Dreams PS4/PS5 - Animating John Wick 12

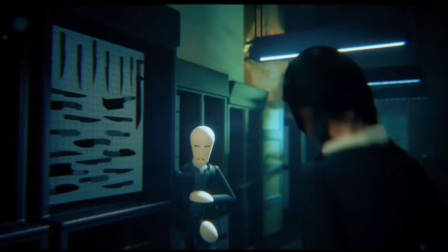to this video. Today I am going to be analyzing this John Wick animation that I did.
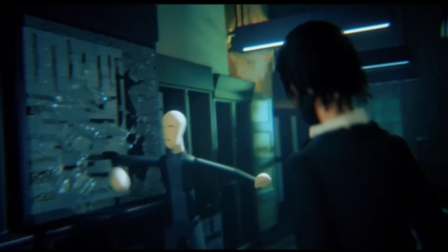So it opens up with this guy hitting the glass,
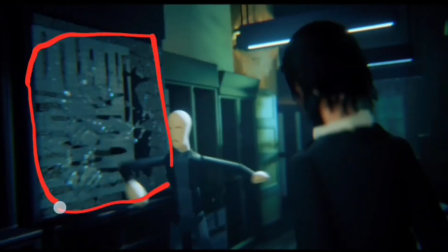and this glass is this whole thing that's around here. This is a static bake to paint, and pretty much how I did it was it's a cube that has been squished,
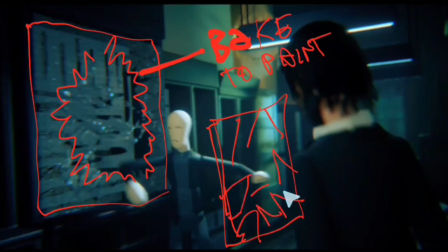and then I used the cutout tool, and I just broke it up like this with the cutout tool, and then I deleted whatever it is in the middle, and then I just converted the perimeter with using bake to paint
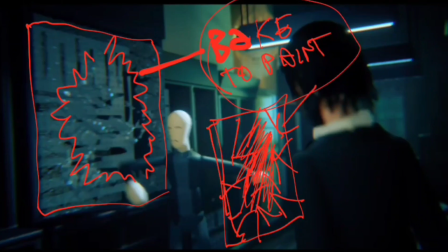and gave it some transparency settings with some shininess.
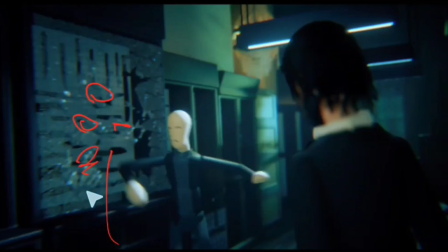These pieces that are falling, this is all driven by movable objects, and it's also action recorded. So all of the physics are recorded with the action recorder.
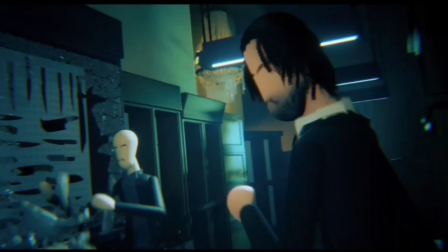But what I'm looking at are the compositional lines that kind of go down this way, and also just trying to use this other character to draw,
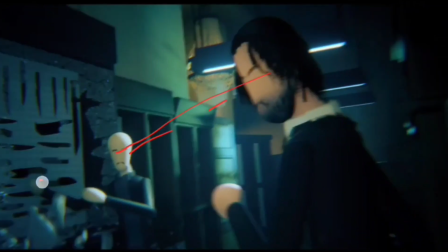you know, our attention to John Wick. So all of the compositional lines, you know, it's all being drawn to John.
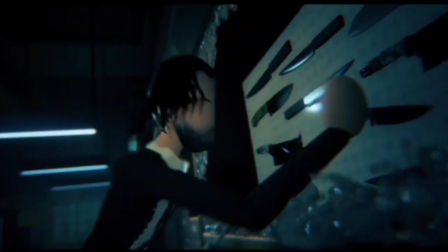I'm using the same thing here.
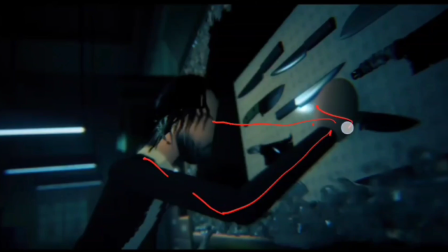So his eye line and his arm is leading us to look at the knife that he's grabbing.
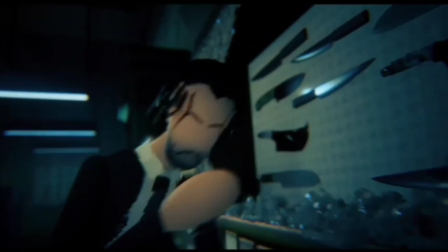And for this shot, I just animated the top half of the characters.
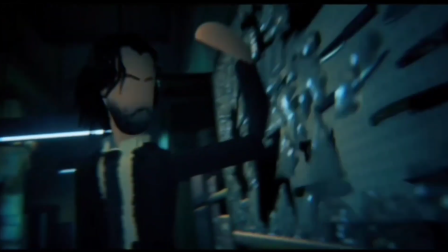I didn't animate their feet because it's not in the shot.
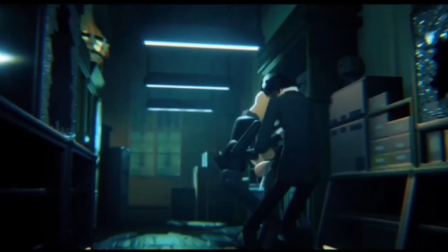The thing that was most difficult to animate was his feet.
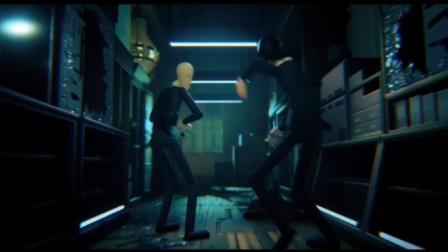So each time it kind of lifts off the ground or touches,
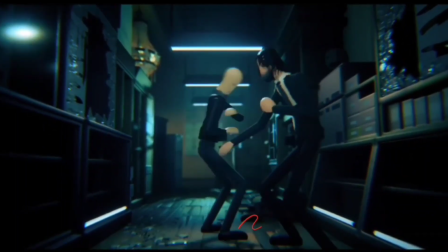what you do when animating feet is you look at the heel and you look at the toe, and then basically the step is like when it's flat on the ground,
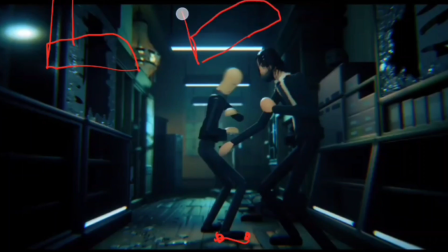that's one keyframe, but then when it starts to lift off a heel, that's another keyframe. And then there's also an up pose when it's off the ground. So this is the ground here.
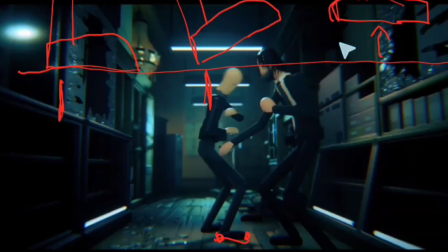So once it lifts off the ground and reached the arc of the motion, that's another keyframe. So that's the in-between. And then the same thing with toes, like when the toe touches, that's also a keyframe.
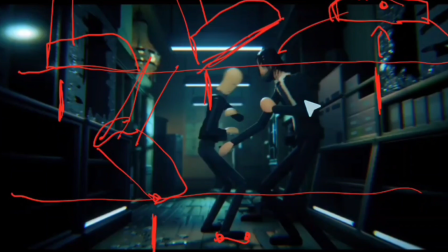So each time it makes contact, leaves contact, the last point of contact, the arc of the motion, you know, those are all individual keyframes.
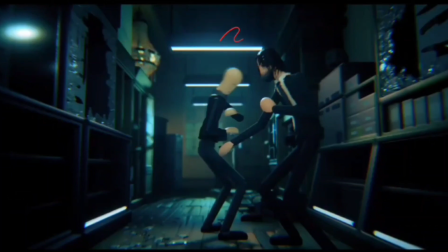So when you're animating feet, you want to look for the first point of contact, last point of contact, whether it's the heel or the toe, and then you're looking for the arc.
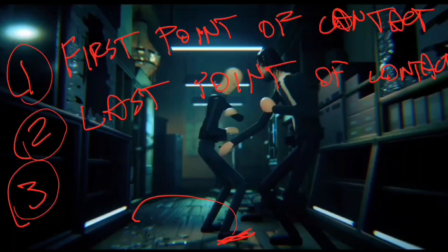So say his feet lift here and then touches here, there is a point where it indicates how the arc is going to move.
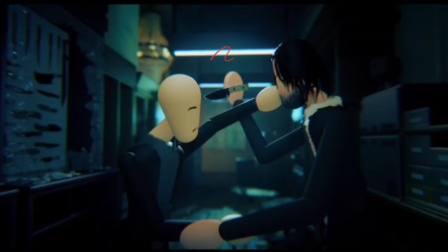There is a bit of a kind of shaky motion in John Wick's hand. That's really easy to do. All I'm doing with that is with an action recorder, I'm capturing the motion of the gyroscope in the controller.
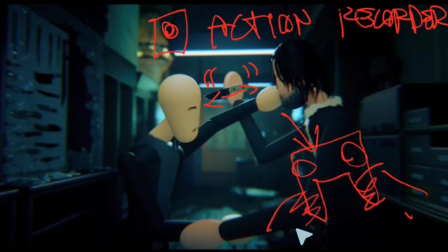So all I needed to do was kind of shake my hand around a bit as well.
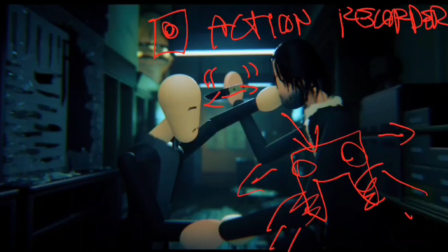So instead of keyframing things on the timeline, like to get the shakes, you just use an action recorder and then kind of shake the controller around,
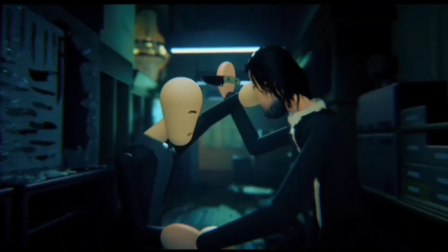and that gives the kind of like tension in the hand a little bit.
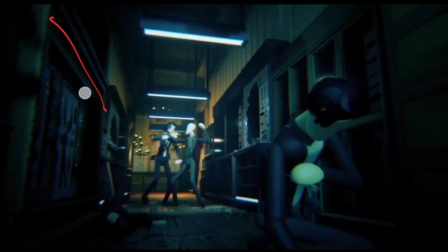Now here, you know, it's also like you also want to keep an eye out with the composition. Like there's the orange kind of color kind of glowing here. So our focus is meant to be on this guy,
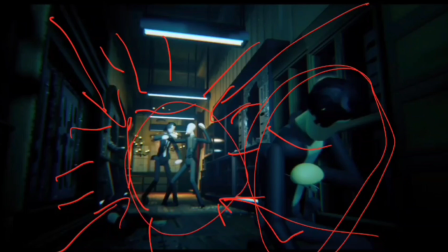but I spent a long time animating these two, so I just wanted the focus to be on those two as well. And as soon as they make contact as well, like these are two separate rigs,
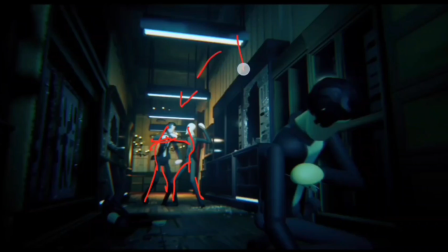but as soon as they make contact, their timing becomes the same. That's when you want to treat it like it's a dog, like a four-legged animal or something.
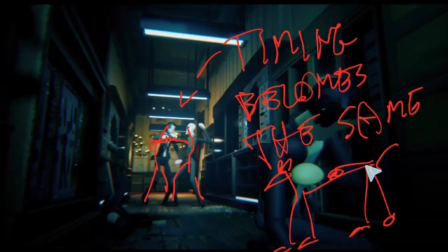So now you have to worry about 4 feet and then the kind of spine that they're connected with, but in this case the spine is like their hands connecting with each other. And that's an easy way to kind of think about like the overall motion,
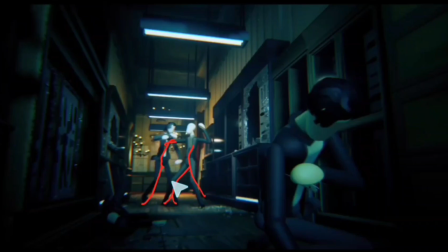because as soon as two people kind of connect, the kind of center of gravity changes. So then two characters who have separate centers of gravity like this,
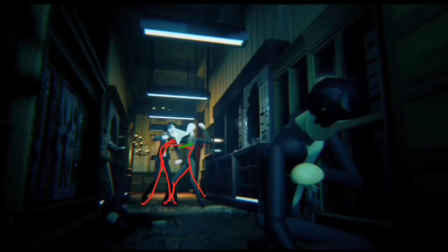as soon as you make contact with each other, the center of gravity like goes in the middle. So then the pivot point, that center of gravity like goes at the point of contact.
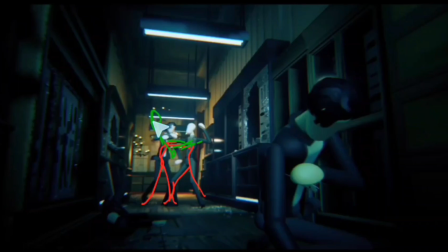So then you pretty much are like animating like a four-legged animal. So that's how like I think about it when animating two characters interacting with each other.
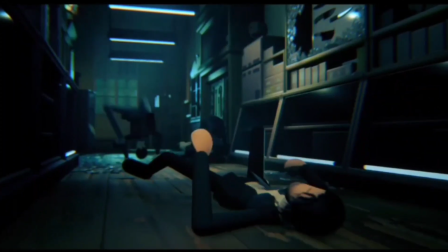One of the most difficult things to do is contact with the ground. So anything where a character makes contact with the ground, even this character at the back here, this is when you're dealing with IK, like inverse kinematics.
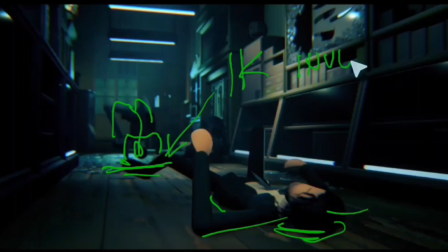And inverse kinematics keeps the hands like flat on the ground and it doesn't pass through the ground. And this guy doing this crazy flip was very challenging to do, and in order to get,
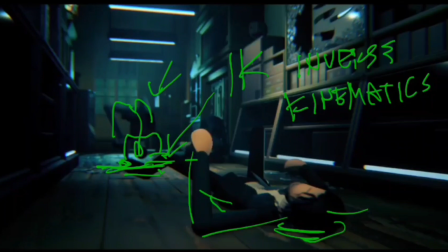John to lie flat on the ground, you have to disable all of the physics, all of the things like movable, disable collidable,
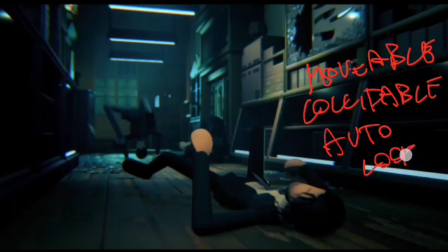disable auto look, and all of those procedural animations like auto walk, auto jump. This is a real-time engine that you're working with, and it's also a game engine. So it comes with like procedural
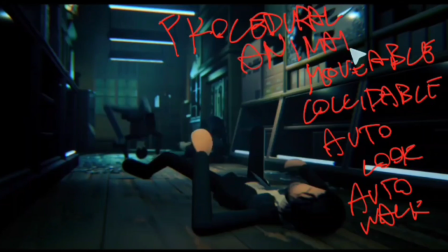animations that you have to kind of disable when you're animating something very specific.
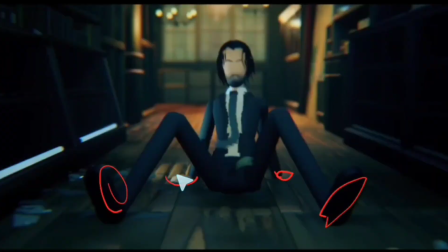His 2 feet, they're IK, his hand is IK, and then as soon as they lift,
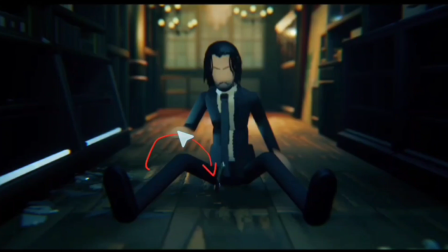to get this arc like this, when he throws stuff,
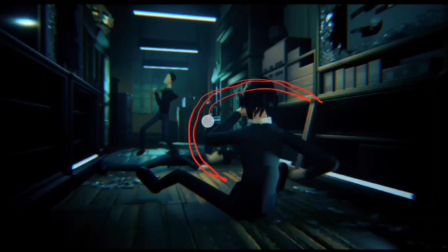I try to keep this nice arc kind of flowing.